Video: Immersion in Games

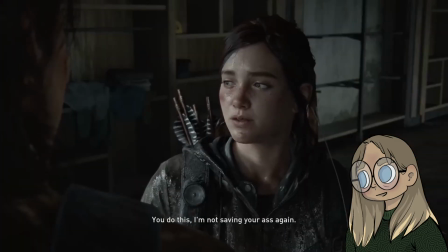It can be full-on movie scenes with performance capture that make us cry, laugh, or rage, depending on the game.
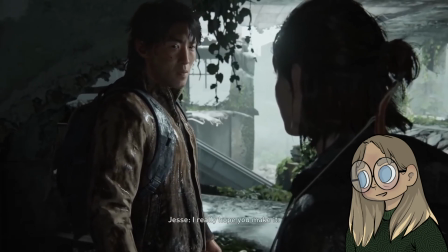Most notably are, of course, games such as The Last of Us and Red Dead Redemption 2,
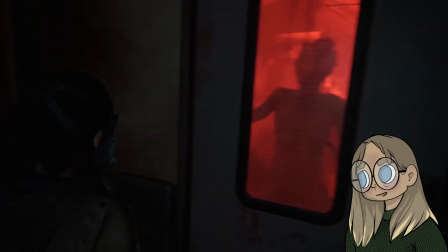which are essentially movies with game elements instead of the other way around.
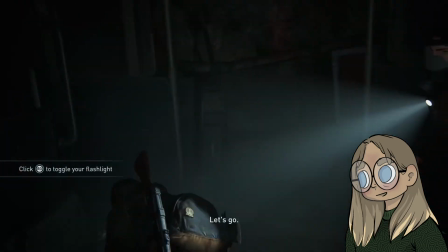The gameplay is secondary to the stories these games try to sell.
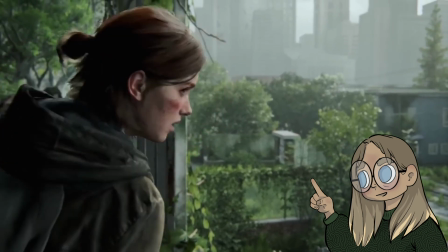Since these sorts of games take a lot of cues from cinema, using camera, lighting, and blocking in the same way, the immersion is similar to watching a great movie.
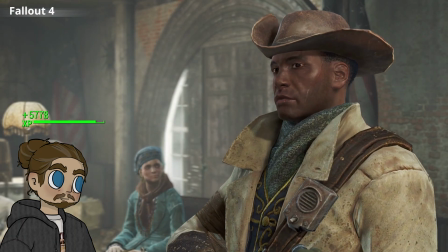The most conventional method outside of pure cinematic shots is changing the camera between two people talking, referred to as shot reverse shot.
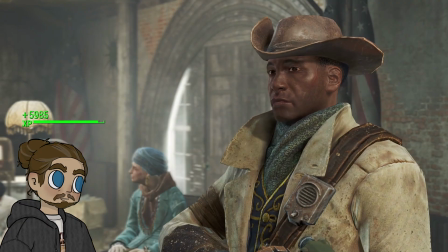Usually the character is standing in one spot and kind of idle while delivering lines.
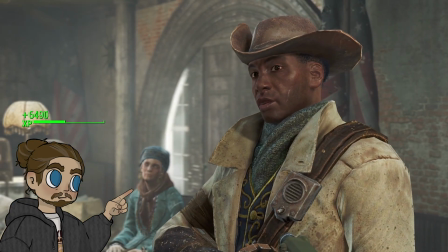This technique is most of the time used in third-person games since shot reverse shot stems from cinema.
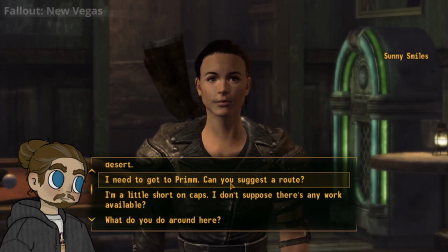First-person games usually do a fairly similar thing where the camera sticks to the character you're talking to, usually in a medium shot of that character.
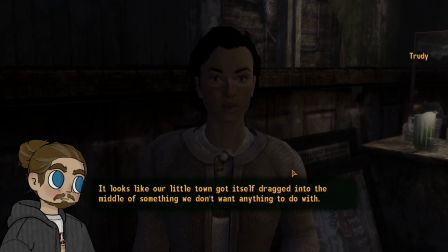The quality can vary. Too many of these shots and it takes you out of the immersion since it can become quite repetitive. The biggest difference being that there's not really any cuts and you can't really move the camera.
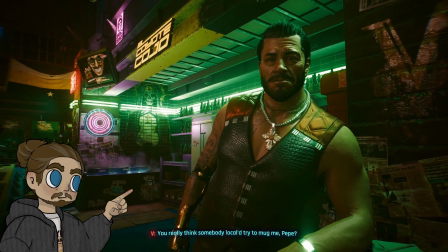One notable exception to that is Cyberpunk 2077, which has the best,
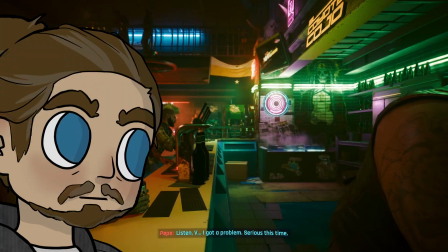and I do mean the best, version of immersive dialogue.
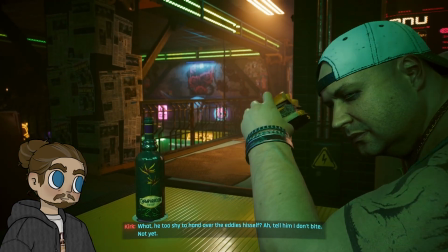The camera isn't a static 180 flipbook, but rather a diegetic movement of your character as you experience the world of Night City.
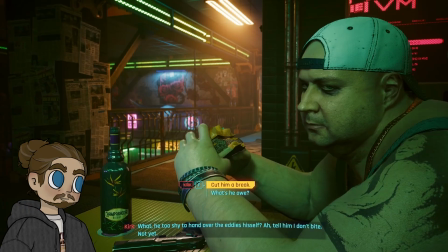I have never come across another dialogue system that makes me feel as immersed in the characters as this.
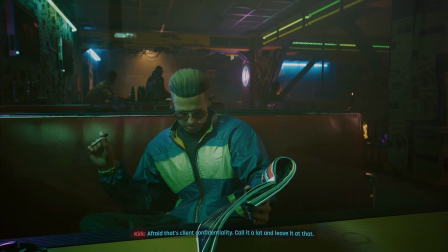But I can go on forever about this, I'll just drop it. There are also games that let the art direction tell the story.
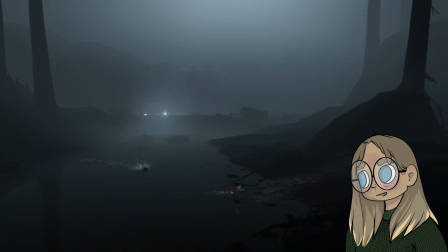Inside doesn't have any dialogue at all, but tells the story of someone that is being hunted in a strange environment.
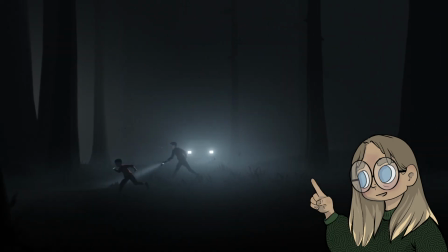The need to survive and learn more about this little boy is primary.
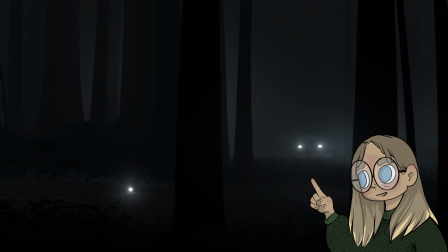He gets killed if you don't escape, and the environment is dark and suppressing, further enhancing the mood for the game.
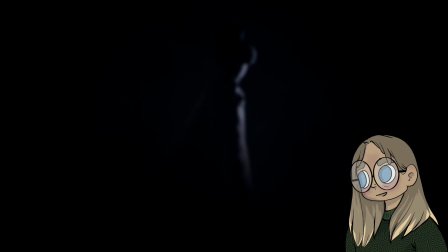Why is he hunted? The same resounding questions echo while you explore the gory and strange world of Little Nightmares,
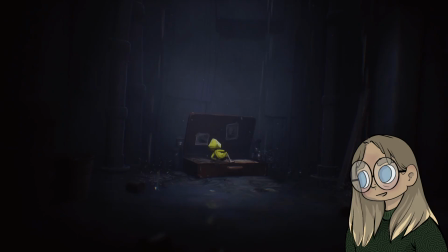where you're introduced to someone who's alone, hungry, and navigating surreal rooms and odd creatures.
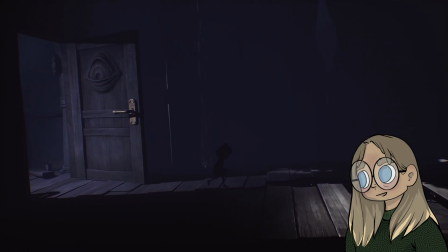You get immersed in the world that unfolds as you piece things together one room at a time.
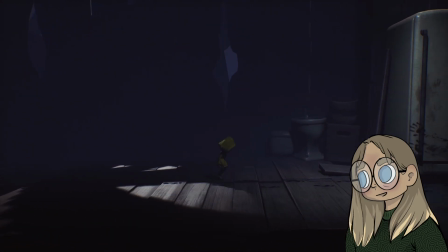In this way, the camera is often the spectator, instead of a character that you form an emotional connection to.
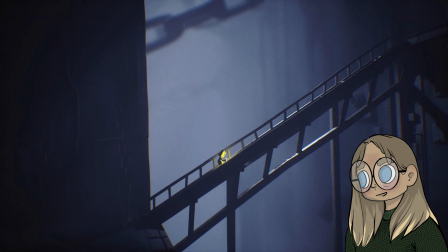There aren't any cinematics, but lighting and color tell us what to feel instead.
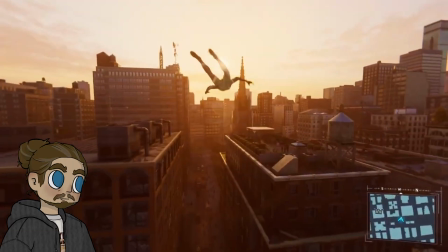If it's not the visual immersion you're looking for, then maybe you get hooked on great sound design.
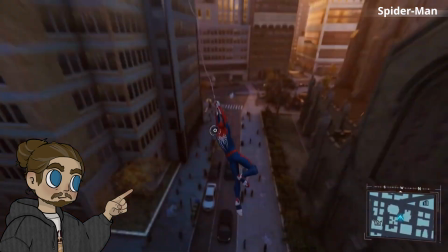It can be the bustle of a city, with honking horns while you swing around New York City as Spider-Man,
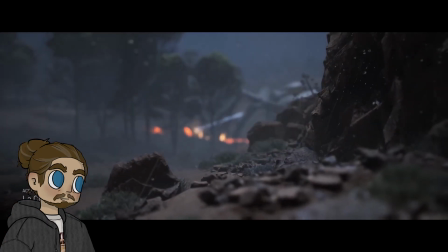the distant gunshots from fellow raiders fighting for their lives against an ark,
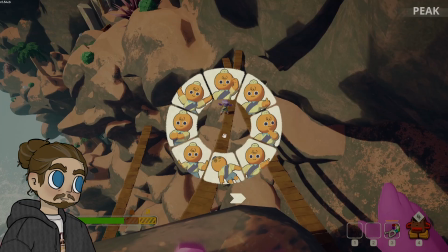or a friend who got lost in peak and you can only hear faint traces of a voice further down the mountain.
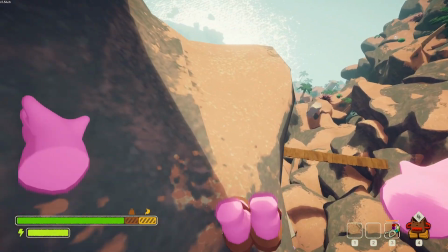Oh shit! No! I was just like, vibing, dancing.
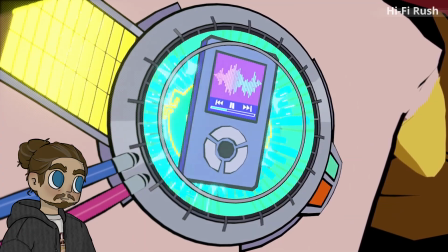Sound can enhance your gameplay experience and in some cases even dictate it.
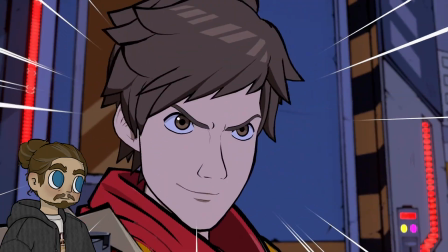Hi-Fi Rush, a super vibrant and fun game, makes you keep the beat to fight monsters with your guitar skills.
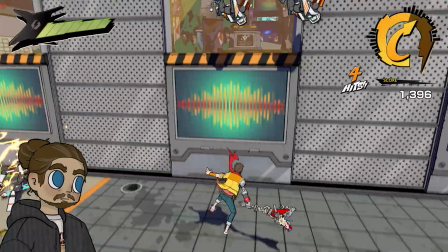You hit enemies to the beat, jump around the environment, and just enjoy the vibes.
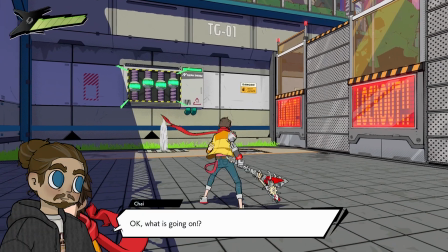The game rewards you for listening and focusing on sound more than any other gameplay element.
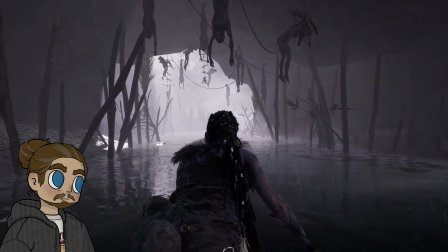A moodier sound design is found in Hellblade Senua's Sacrifice, where the game actually prompts you to use headphones for the full experience,
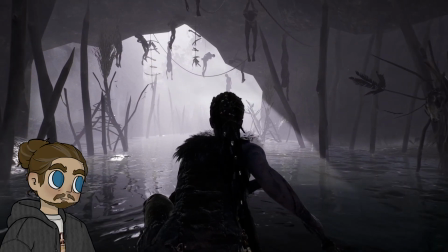showcasing the priority of the soundscape in the game.
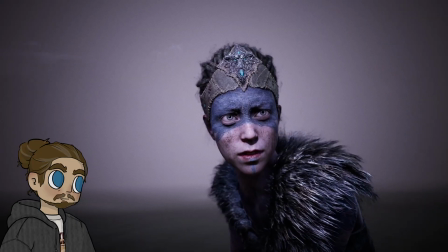Eerie whispers and a cacophony of voices intermingle as you try to find your true thoughts to navigate the world and what your objective is.
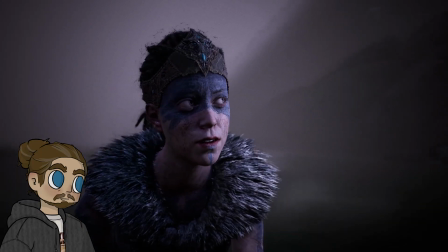Your gameplay is forced to fold under the pressure of a woman experiencing psychosis after the loss of her love.
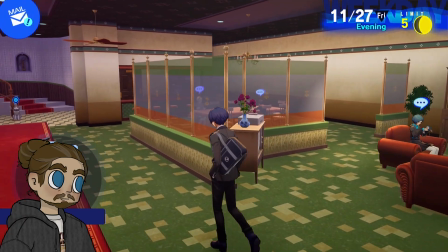One series that I think both a very unique visual style and some of the best soundtracks, not only in games but in media, are the Persona games.
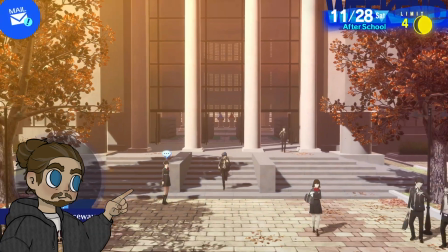I can't quite put my finger on what makes those games so immersive for me, but I'm just having trouble putting down the controller.